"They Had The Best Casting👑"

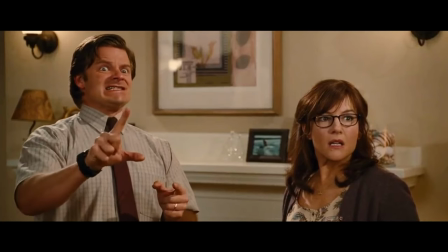In the majority of the trilogy, Frankie is reserved to having these crazy outbursts for comedic effect.
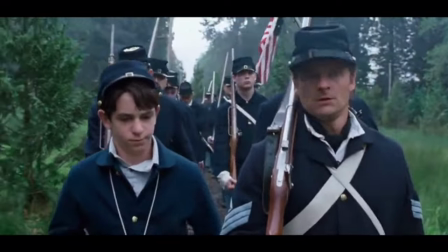However, as a man somewhat insecure about his masculinity, the writers decided to naturally center the third movie's conflict around his son being too wimpy.
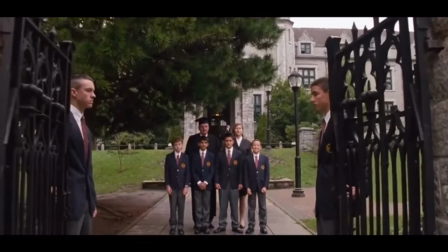I mean, he literally plans to send Greg to a boarding school. I think this was going to be a little bit too far. Now, initially, this is where he has some of his craziest moments,
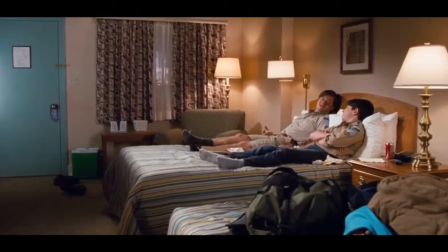but it's at the end of dog days where Steve pretty much manages to carry the entire movie out by basically having this moment where after a huge disaster,
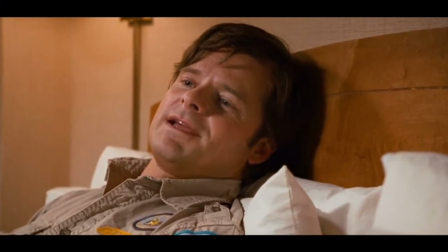he actually gives some genuinely great advice to Greg about the importance of making mistakes and learning from them.
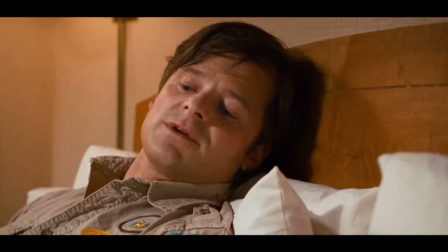This was never in the books. So I'm glad they included it because it shows why casting actors that could be both serious and cartoonish was so important.
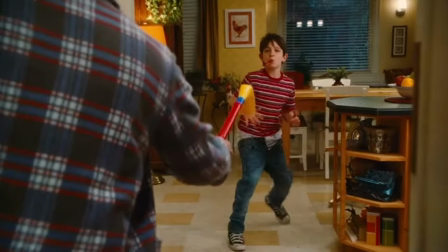Everyone loves to Marvel at the spectacle of Frank losing his mind, but adding this in really tied the trilogy and his character together.
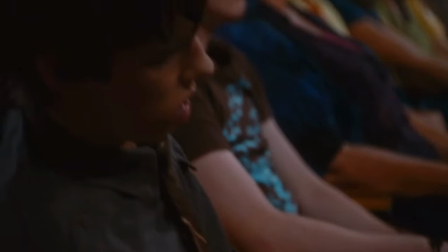Lastly, we have the fan favorite casting of Devin Bostic as Roderick. Out of all the performances in this movie, this is the one that still gets talked about the most.
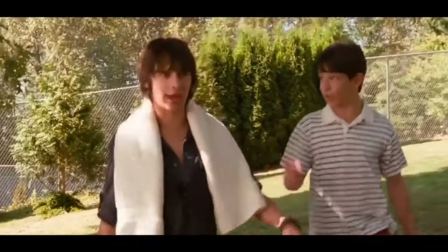And it's not really as much about Devin playing Roderick, as much as he just plays a teenager. Like sure, Devin definitely does a great job of recreating Roderick's lazy and rebellious tendencies.
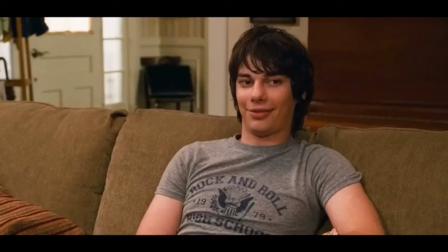But most of the discourse surrounding him is about how he's the only normal member of the family.
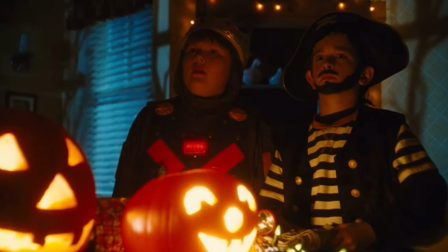Of course, as an older sibling, his main priority was torturing Greg, constantly playing pranks and trying to scare him about middle school. But even though that might have seemed like the only thing he liked doing, he was in no way a shallow character. There are many aspects of Rodrik that make viewers sympathize of him.
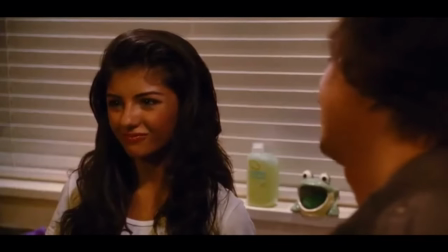One of them being how whenever he's not with the family and instead of other people his age, he was way more vulnerable and way less chill.
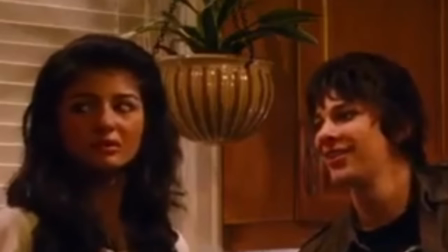Like the creators make it a point to show that he has zero riz, which is just funny to see consistently happen.
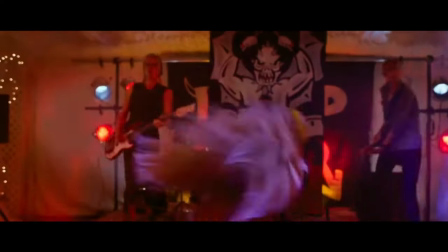It really rounds him out as a character who's confident in his comfort zone, but seems to always struggle a little bit outside of it.
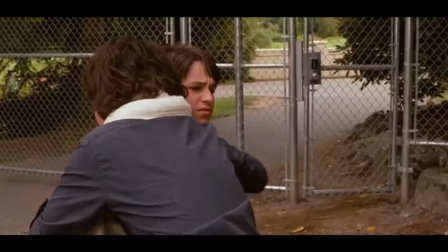He also has a lot of random traits that add depth to his character and performance.
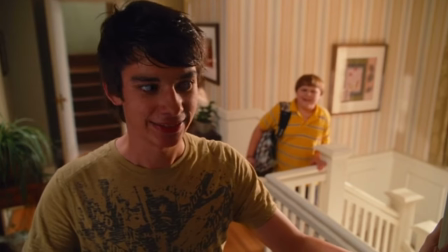Devin makes the most out of every second of screen time, constantly making goofy facial expressions, as well as mannerisms that are similar to Steve's in their exaggeration.
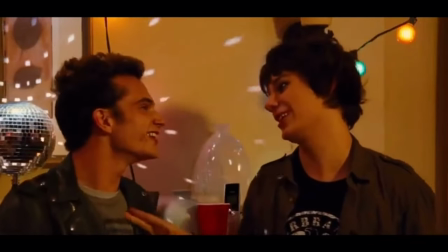Many of his lines are also delivered as if he's drunk or high, which just adds another variable to his performance and is funny to see in a franchise like this.
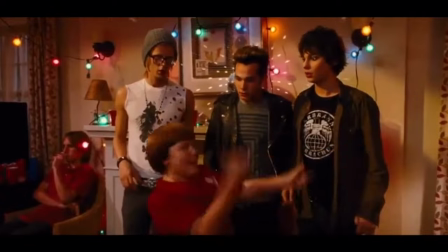However, the most notable part about Roderick's screen adaptation is his passion for the band, which he is pretty much always working on.
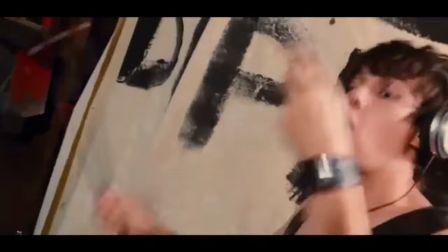Just being average at drumming takes a huge amount of time and discipline, and yet the movie tries to frame Roderick like he's some sort of slacker.
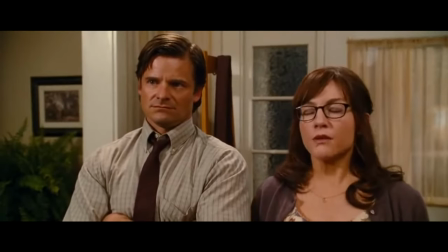It's truly public school system propaganda. The weirdest part about Roderick's relationship with his parents is that when they find out about his party, they ban him from playing in the school talent show.
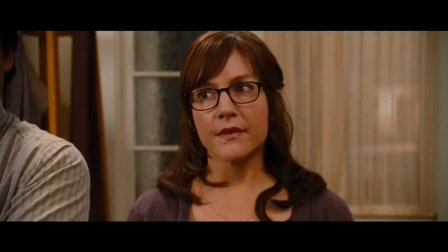Obviously, if your child lies to you and has a party when you told them not to, you're going to want to have some consequences,
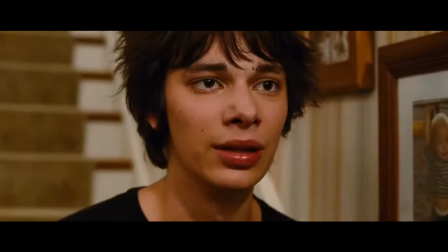but banning an extracurricular activity that is both the center of your son's expression and social life is crazy.
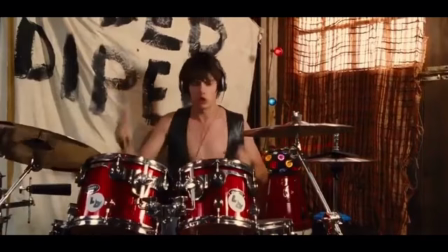Like being in a band is one of the most healthy and wholesome hobbies a teenager can have, but nope, hope Roderick won't find anything to replace all that free time with. This is why Roderick is seen as the only normal family member.
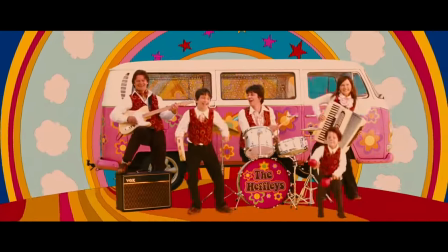His brother is manipulative, his dad is mostly crazy, and his mom ironically wants the family to be in her own family band, which is just straight out of a nightmare.
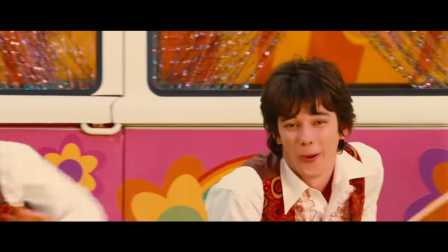Sure, he is a menace to Greg, but at this point it just feels like coping for living with the Sinister Six.
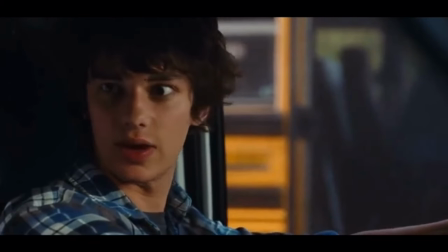He's even shown he's capable of getting along with Greg, which makes him even more realistic, having trouble saying anything nice to him without looking visibly uncomfortable.
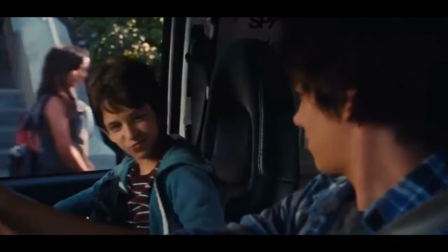Tragically, their friendship leads to perhaps one of the most depressing scenes in the movies, where he finds out that Greg told their mom about the party.
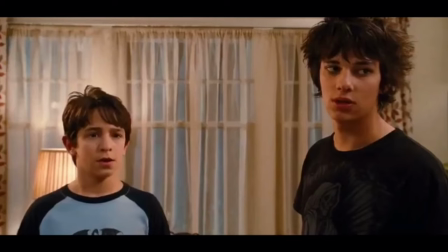This is a part where both actors really hit it out of the park, with Greg's desperation and Roderick's broken trust creating a really sad scene.
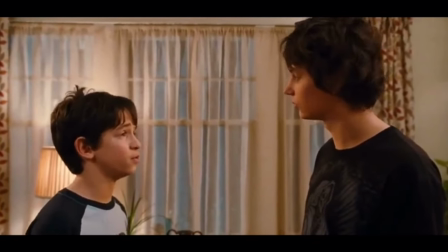Greg was just trying to impress Roderick, but the circumstances caused him to be a traitor, and so Roderick drops this fire bar where real men cried, you'll always be my brother, but you'll never be my friend. Ouch. You know it's bad when it's in the official tearjerker section of TVTropes.org.
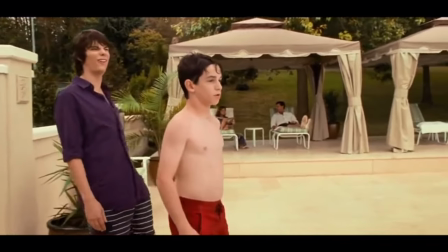Fortunately, they eventually make up, and spend the rest of the movie working together to trespass private property, which is really what Brotherhood is all about. But seeing how Roderick has so many sides to him, and just generally seems like an authentic person, shows just how perfect Devin Bostic's casting really was.
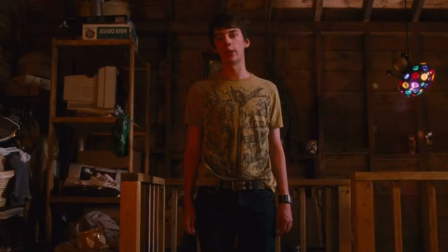Growing up watching these movies, it always seemed like Roderick was the antagonist and a bad example for Greg, but it's clear to see now that he was just a pretty normal brother.
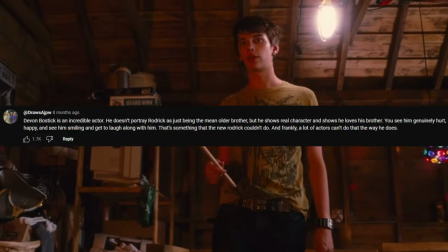As one commenter put it, Devin Bostic is an incredible actor. He doesn't portray Roderick as just being the mean older brother, but he shows real character and shows he loves his brother.
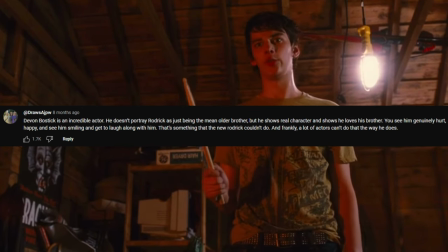You see him genuinely hurt, happy, and seem smiling and get to laugh along with him. That's something that the new Roderick couldn't do. Whoa, whoa, whoa, whoa, whoa. Okay. Okay. This is strictly a positive video. We're not having none of that, which is why I'm going to say that Grace and Russell also did a great job as Fregly. Let me know what you think about these movies. Did you like the Diary of Olympic Kid Trilogy comment below drop a sub and thanks for watching I'm Luffa